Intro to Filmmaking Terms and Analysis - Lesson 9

Hello, and welcome to my ninth lesson in the Filmmaking Terms and Analysis Unit. This lesson is going to be the final lesson on editing, so you'll want to open up your editing vocabulary for this lesson.
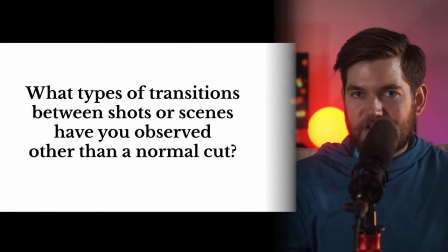0:13 As usual, I'd like to start with a question. What types of transitions have you seen between different shots in a movie, or in television, or in a music video, or in a commercial, other than a normal cut?
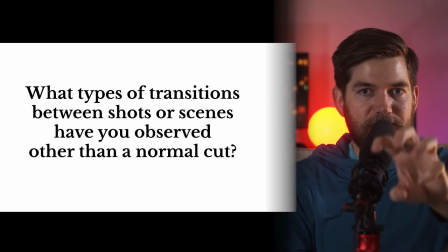0:26 What have you observed used by an editor to transition between shots other than a normal abrupt cut? This brings us to our first vocabulary term for this lesson, transitions.
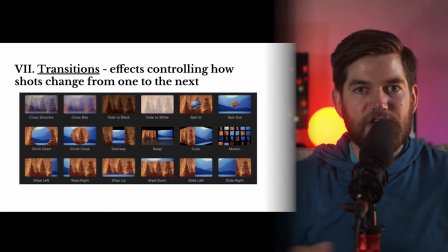0:38 Transitions are effects controlling how a shot changes from one to the next. Here you can see some transitions available to an editor using Final Cut Pro. One of the earliest transitions was the fade in,
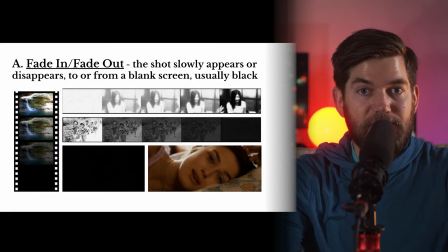0:52 fade out, and it's still very, very popular today. probably the most popular transition.
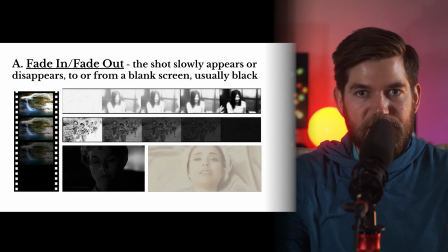0:57 In a fade in or fade out the shot slowly appears or disappears to or from
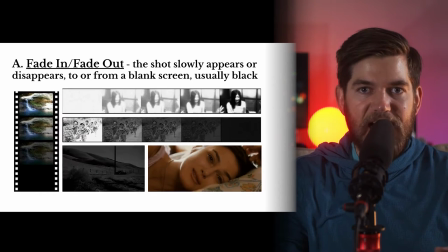1:04 a blank screen and that blank screen is usually black but it could be any solid color like white for example.
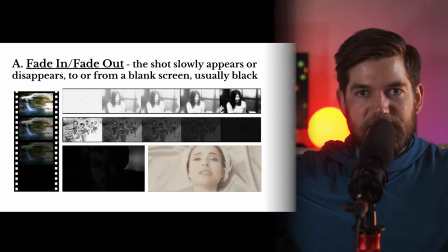1:11 In the first strip of frames you can see that the shot fades in from white.
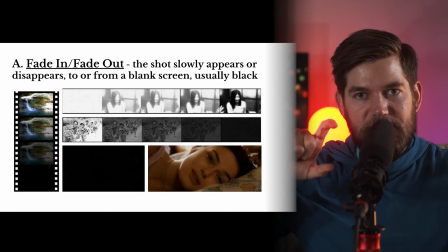1:16 In the second strip of frames you can see the shot fades out to black.
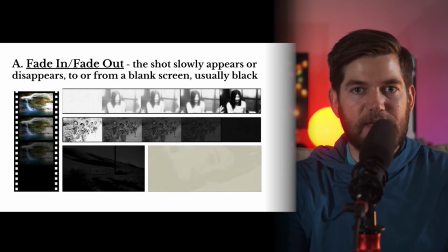1:21 In the first animation on the bottom left you can see the shot fades out to black
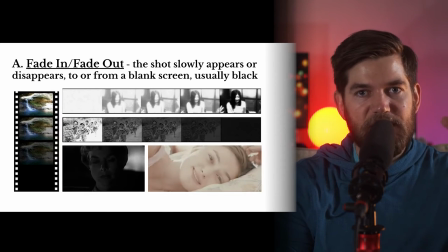1:26 and in the second animation on the bottom right you can see the shot fades out to white.
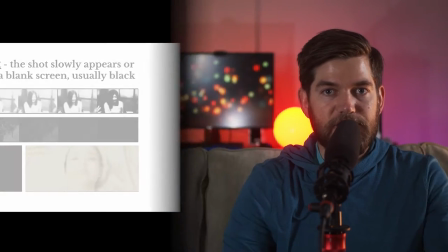1:32 These are fade in or fade out transitions. Our next transition type is called a dissolve.
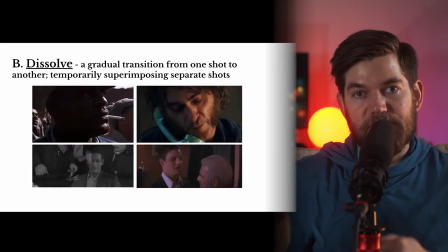1:39 A dissolve is like a fade but instead of fading to a solid color you transition into another shot.
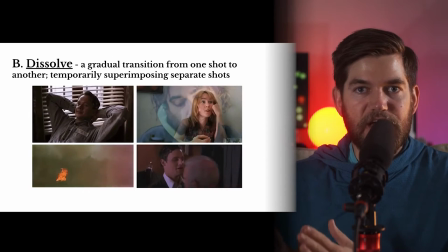1:46 It's a gradual transition from one shot shot to another by superimposing the two images.
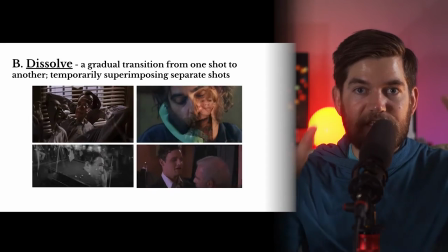1:53 The two separate shots are temporarily superimposed by the editor.
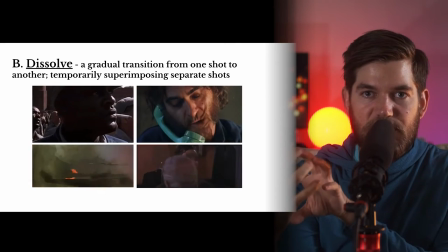1:59 Superimposing means to put on top of, so we can see one shot temporarily on top of the other shot.
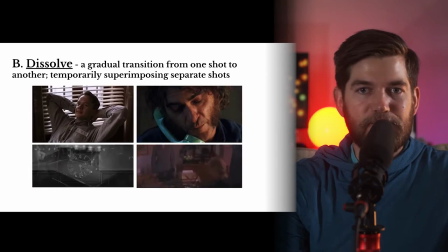2:06 In the top left example, you can see that the dissolve would be a pretty good transition for character remembering something.
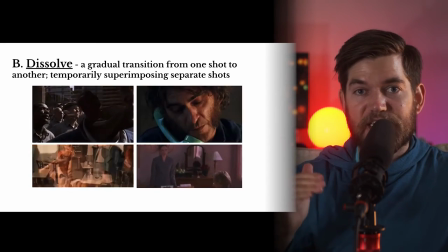2:13 In the top right example, you can see that the dissolve could represent a change in scene, from one scene to a future scene.
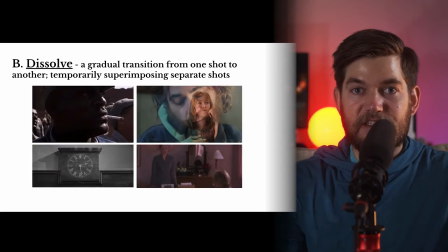2:21 In the bottom left example, you can see that dissolves are useful for montages,
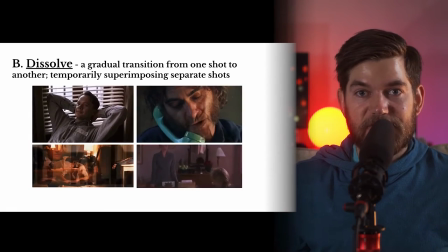2:25 so if you wanted to do an American montage that shows the passing of time with multiple shots, you could use multiple dissolves.
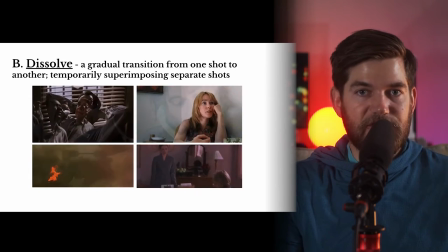2:33 The bottom right example is a compilation of different dissolves used in different movies.
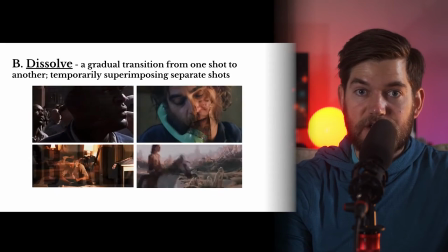2:39 Just like the fade, the dissolve is an old transition that's been around for a long time, but it's still very popular.
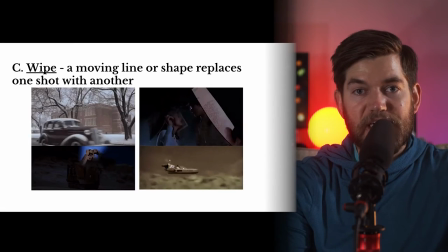2:46 Another transition that's been around for a long time is the wipe, but it's less popular today than it was when it was first created.
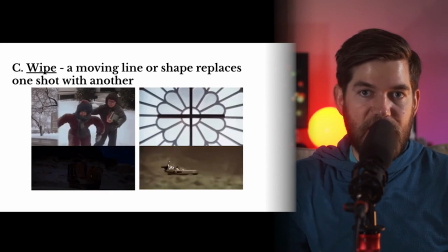2:55 A wipe uses a moving line or shape to change from one shot to another.
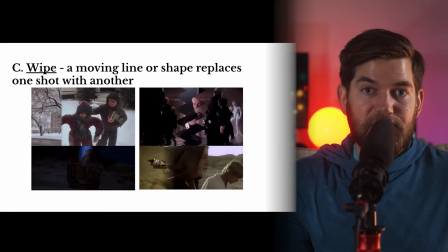3:00 Wipes are still popular in the Star Wars movies,
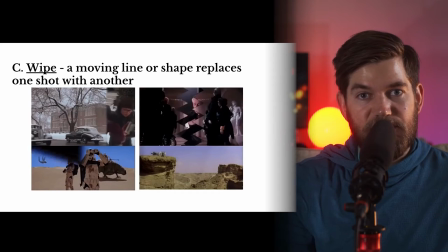3:03 and it's part of the Star Wars editing process to use wipes transitioning from one scene to another.
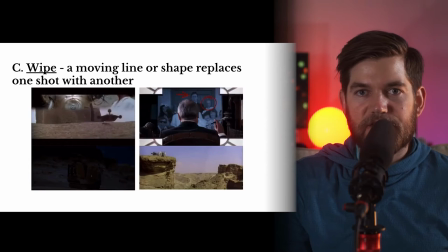3:09 But like I said, there aren't many modern movies that still use visible wipes that the audience notices.
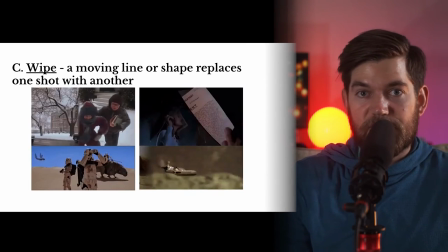3:15 We'll talk a little bit about invisible wipes that you can use, and those are still popular today.
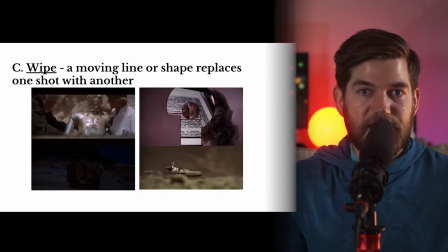3:21 In the top left example from A Christmas Story, you can see the wipe follows the children as they move from left to right.
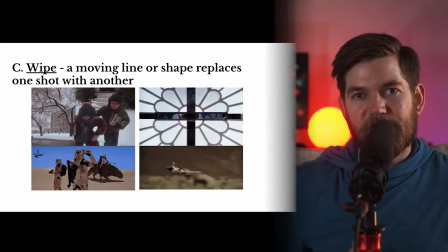3:27 It's pretty common for a wipe used by an editor to follow some movement that's in the shot.
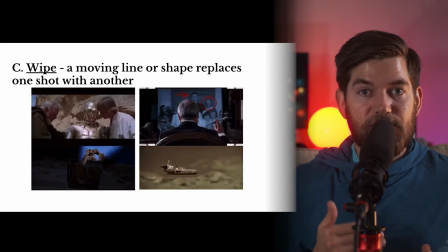3:33 It adds a certain energy to the transition. You can also see this in the Star Wars example.
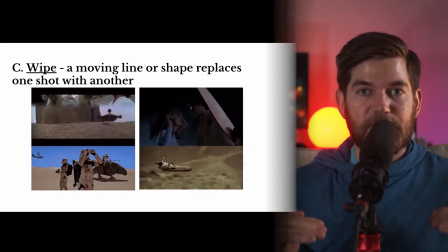3:38 When C-3PO is lifted up, the wipe goes from the bottom of the screen up with C-3PO.
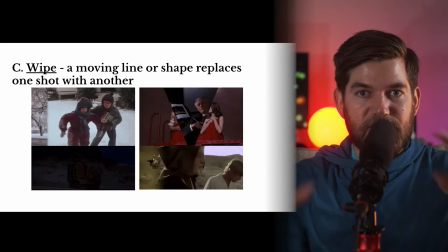3:44 The top right example uses shape wipes to go along with shapes within the image.
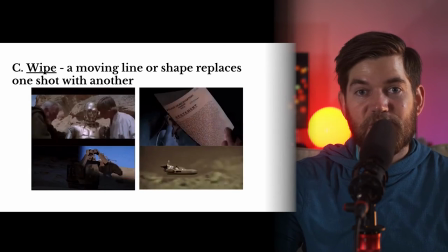3:48 And the bottom left and bottom right examples show more wipe examples from Star Wars because, like I said, there aren't many modern examples using wipes. They're kind of considered tacky or cheesy, and along with all those other types of transitions in your editing software, you're not going to use them as often as fades or dissolves.